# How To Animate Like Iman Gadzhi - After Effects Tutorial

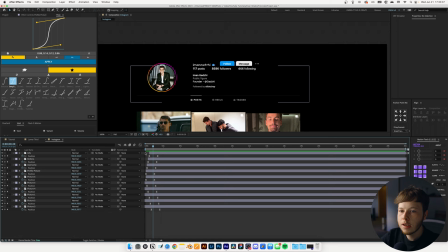We are going to select all our layers again and just switch around the sequencing. That will come in pretty nice.
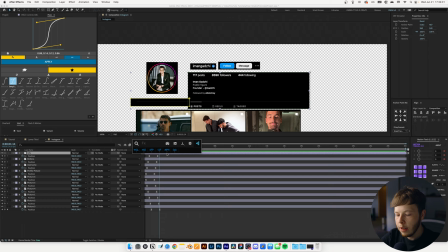And then I'm going to turn on transparency, and I'm just going to select this one info thing,
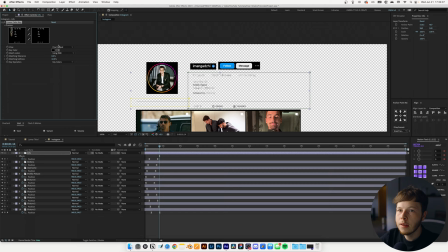and I am going to add a linear color key, and I'm just going to select the black color here,
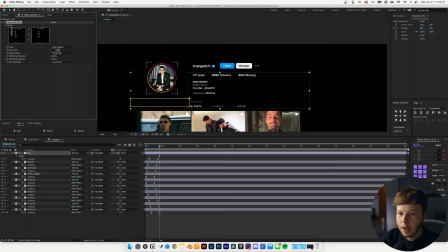and that's pretty decent. Get a lot of that blackness out of there.
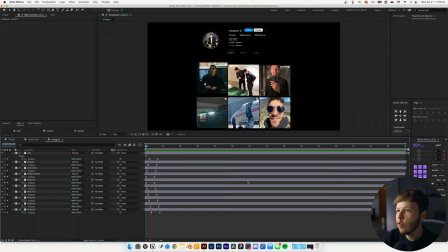It's going to be on a black background anyway, so it doesn't have to be perfect, just because we don't want it to overlap or cover any of the information that we actually want to show.
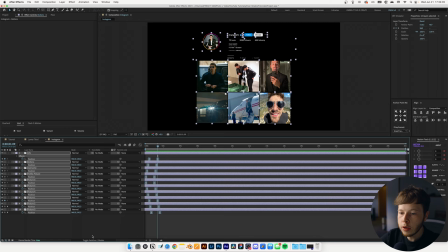That is pretty much all there is to do for the Instagram animation. We can of course add motion blur to it, because that's the Iman Gadzhi way of making $10,000 a month, and just name it Instagram.
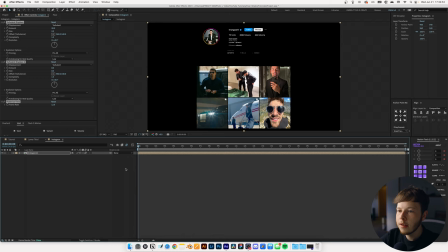Turn on motion blur again, of course, go into our lower thirds and just copy all of this, paste it. And now we have something that looks kind of like this. It's a little bit much with the 2 turbulent display, so I'm just going to take the 1 off for this instance, because there's a lot of text.
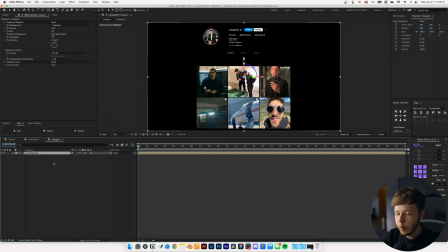We just want it to be kind of smooth, and, you know, we don't want it to be too distracting. Final thing we're going to do pretty much is add it into 3D space, open up the rotation, give it some slight X rotation, maybe move it up a little bit.
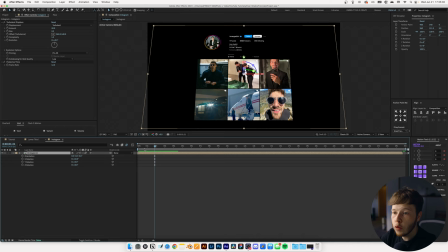All we're going to do is play that back, and we have an Instagram animation. You can, of course, go in, you can animate the position, so if you hit P, open up the position, zoom in a little bit, and that'll be a pretty neat little animation of it coming in and just slowly zooming in.
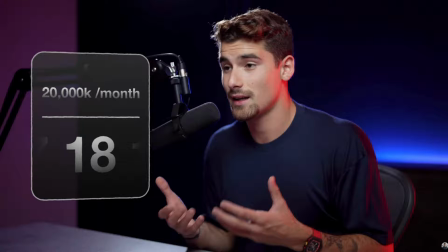That covers most of the principles behind Iman Gadzhi's animations. A lot of turbulent displays, pressurized time, and motion blur. That is definitely the key to doing this. His team definitely has a good feel for the animations and how to best describe the story he's telling. So big ups to that team. I hope you guys learned something new, or at least enjoyed doing a breakdown of this. And as always, don't just copy his style. Just use it to learn something. Use the techniques. Learn the techniques. Get some inspiration, but don't just copy it. It's not nice. It's not good practice. But with that being said, I'll catch you guys next week. So thank you.